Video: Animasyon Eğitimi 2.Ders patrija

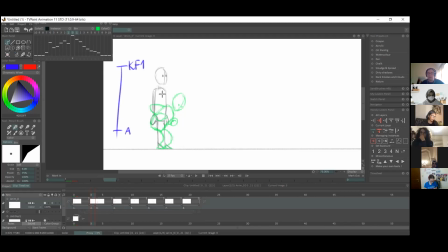[49:16]
easing into anticipation kind of gives an effect of like he's preparing, so he's just quickly moving, like he starts off fast and then slowly prepares, and then again he slowly moves out for like did kind of like acceleration of the jump.
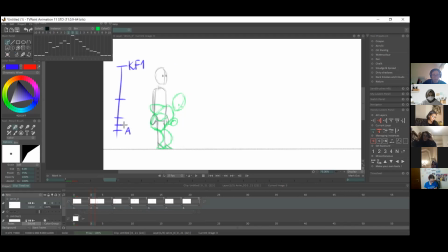[49:36]
Evet, burada karakter harekete, anticipation'a yavaşça geçip yani orada biraz fazla ease'ini çizeceğiz.
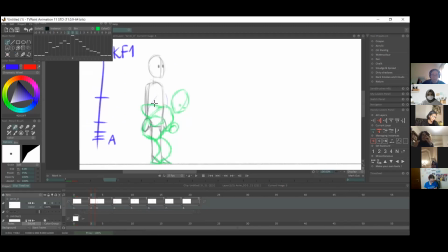[49:43]
Ardından buradan yine ease out'la fazlaca in between çizimiyle hızlanarak kalkacak hareketten. So in between can be, you know, a tedious long task.
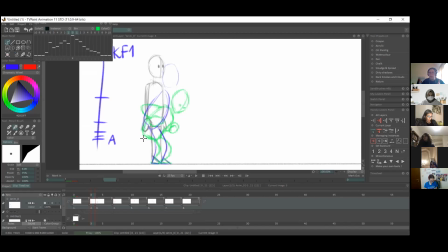[50:02]
So, you know, but it's good to kind of have like 3 or 4 drawings for like easing and easing out. Evet, bazen in between'leri çizmek yorucu ve bıktırıcı bir iş olabilir ama yani araya 3-4 çizim yapmak harekete güzel bir akışkanlık verecektir.
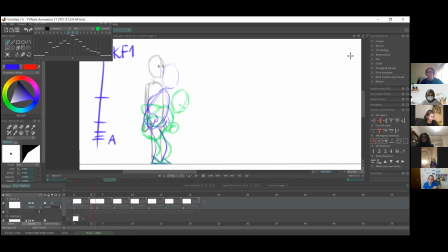[50:24]
You can also, you know, first work on the body and do that, and then afterwards like work on the details, maybe like of the face and everything. Evet, önce genel hatlarıyla vücuda çalışalım, daha sonra detaylara geçelim.
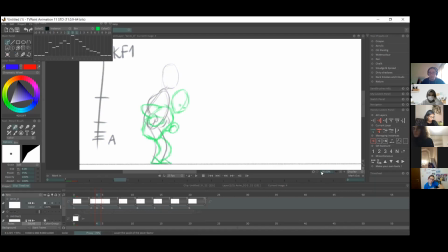So, and you know, I'm trying to kind of keep an eye on like the head movement or the head placement.
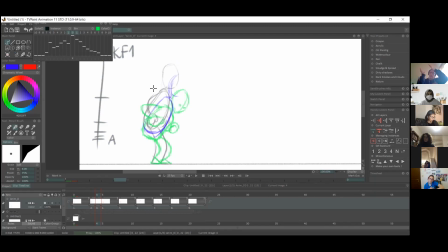[50:57]
So it all goes in a smooth line. So like I don't have like one head sticking out too much. Evet, burada kafayı yerleştirdiğim hatta da dikkat ediyorum. Yani aynı hat üzerinde aşağı doğru inmesine özen gösteriyorum.
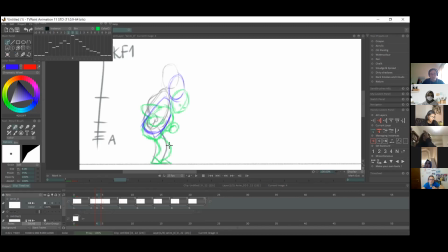[51:15]
Kafa çizimlerden birinin oradan fırlamış olması hoş olmayacaktır.
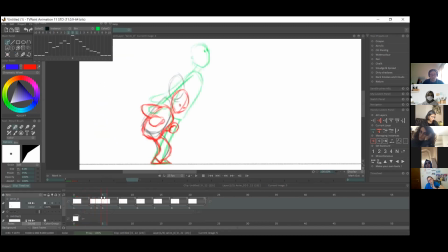So, you know, how many in-betweens you add, it will slow the movement by that much.
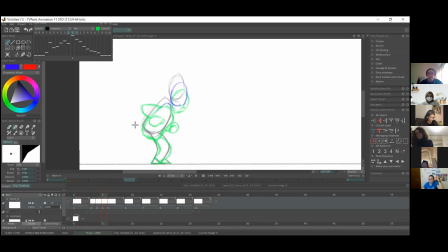[51:50]
So, you know, you can have a lot of in-betweens to kind of very slow down the thing. But usually, yeah, like three or 4 in-betweens are always like it's a nice amount to kind of like really cushion the like going into a keyframe.
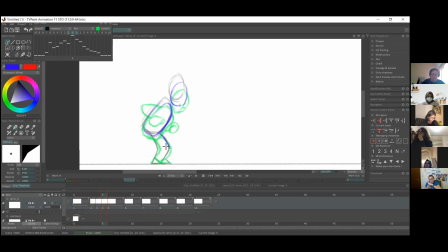[52:08]
Evet, burada çok fazla da in-between çizerseniz hareketi fazla yavaşlatmış olursunuz. 3-4 in-between gerçekten harekete geçiş için yeterli ve ideal bir sayı olabilir.